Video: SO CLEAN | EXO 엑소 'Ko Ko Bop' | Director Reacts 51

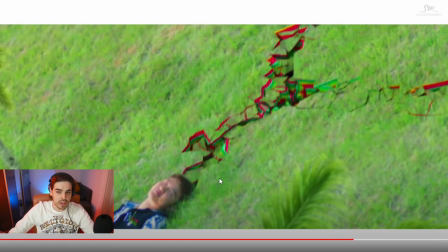(8:01)
wow that is super nicely done like whether you want to make it look real or not again It's all just about the execution
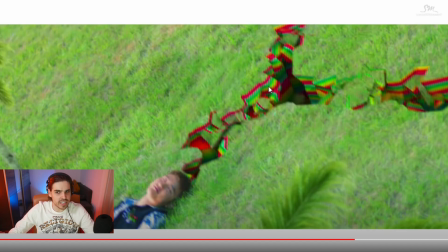(8:08)
and whoever did the 3d work here in opening up their world in this candy fantasy world I don't know what they were going for here.
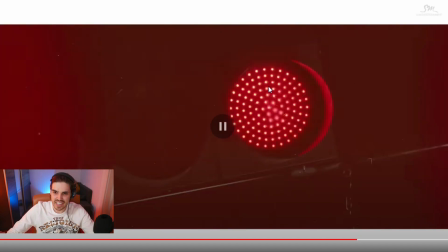(8:15)
It is so cool It is amazing just to look at this I love when creators go out of their mind to kind of think how can we make this reality? How can we put this into video and so far everything here just matches beautifully with the video a
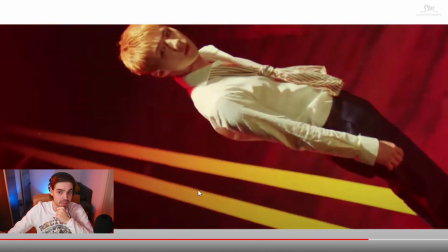(8:31)
Lot of beauty shots just but that's totally fine.
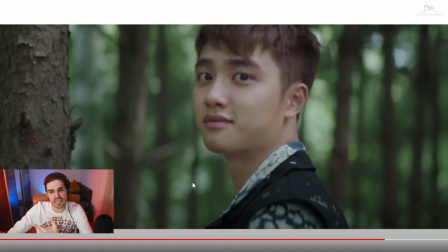(8:34)
It's also a lot of choreography and And the lip sync is also so far from what I noticed, just spot on.
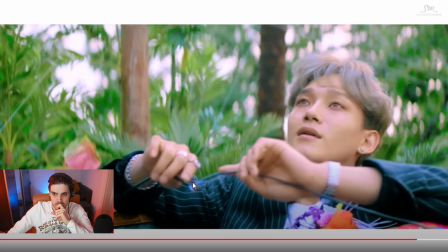(8:44)
Really, really nice. Wait, what? I just want to see if they did a correlation there.
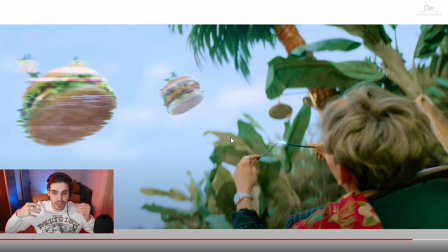(8:52)
That is like a small little detail, which is super cool. You know, they thought of it like, hey, let's have two wires here connected to electricity. And by doing that, we kind of break away reality with the burgers. I don't know what the real thing is here. But I like the correlation between the X-Remembered with the cables and what we see here done in CGI. Super nice!
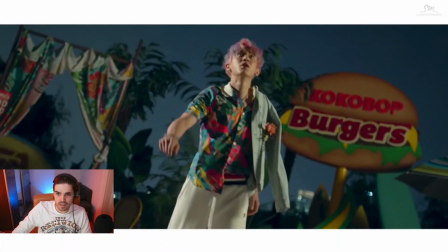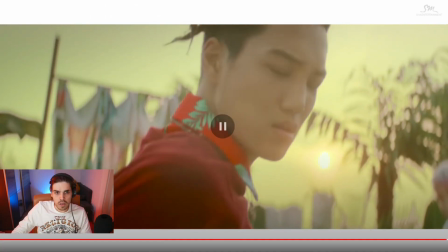(9:18)
Super nice so far. By the way, this is also something I want to say with NCT.
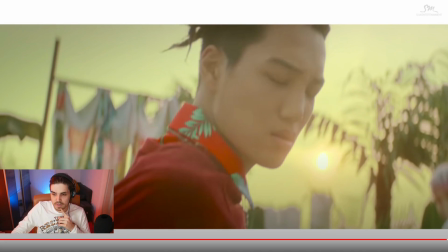(9:24)
What's that song called? I can't think of it right now. But where they use the purple bars, I said this really was disgusting and I like what they did here with the white cinema bars. It's just a little bit uplifting and it doesn't really annoy me with the entire song itself.
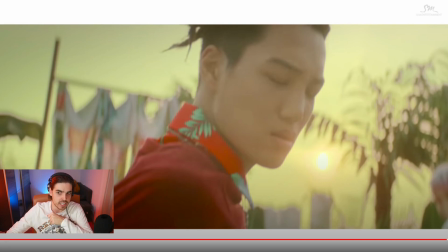(9:39)
I think it's totally fine and I think it's totally acceptable right now what I see here. And I like white or black but don't make it purple. I just had to double check it and it was NCT 127 with Cherry Bomb. I thought it was just disgusting and I don't like the color purple at all.
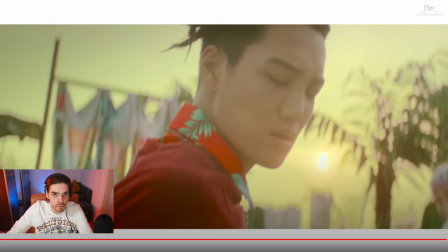(9:55)
Don't make things crazily stupid when they don't have to be done crazily stupid. Keep it simple. Sometimes much better.
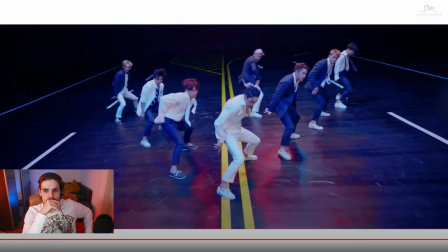(10:06)
I love the colors just. They're so rich and vibrant.
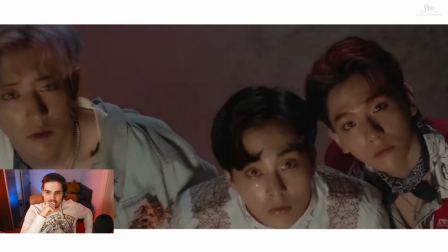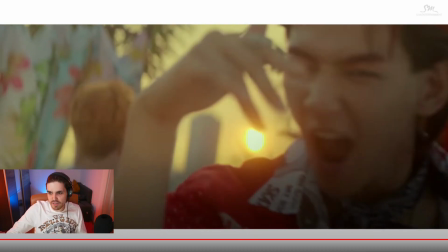(10:17)
Personally, there I would have not reused that shot.
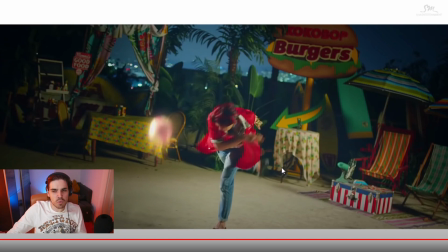(10:22)
I mean, they did this already once and I don't understand why you would do it again. Like, what's the purpose of it? I would have maybe done it a different way or something more creative, but not twice with bouncing a ball. It's not very much the best way, in my opinion. It's not the most creative, if I can say, just to repeat it. because to me it just looks like two videos that have repeated each other twice in a video.
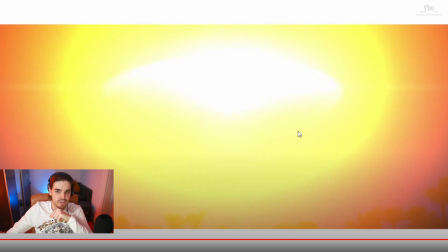(10:43)
Just have a different type of explosion.
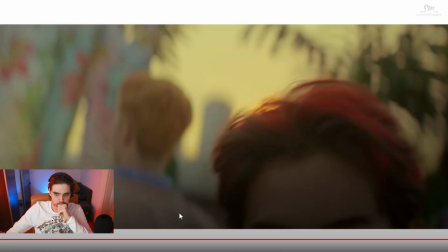I like it, this is good. Guys, you can see by the smile of my face, I am really just happy with this video. This is some video which I think is just so fun. You can really see they put effort into this video and try to make it as fun as possible. I don't think a video has to be super complex or it has to have a budget that is growing completely out of the mind from a normal person. But what is important when you work on these videos is that you're just creative and try to find different boundaries and what you can expect. And I will be honest, I think this is one of my favorite videos from EXO. It is just fun. It's playsome. I want to look at this video again, analyze it, play around with it. It's a very playsome video. And I think this is also why a lot of you guys recommend it to me because it is a little bit different from just the ordinary K-pop video. It's not just a dance routine, a little bit of beauty shots, dance routine, beauty shots. There's all these different elements where you just want to look around and say, am I missing something? Is this something that I really need to still see again? I really like that about this video. And I think this is just fantastic. I think this is how a fun video would be. Now, if I have to give this video a rating, I will give this video a solid 10 out of 10. And the main reason to why I give it a 10 out of 10 is because it is a really fun and playful video.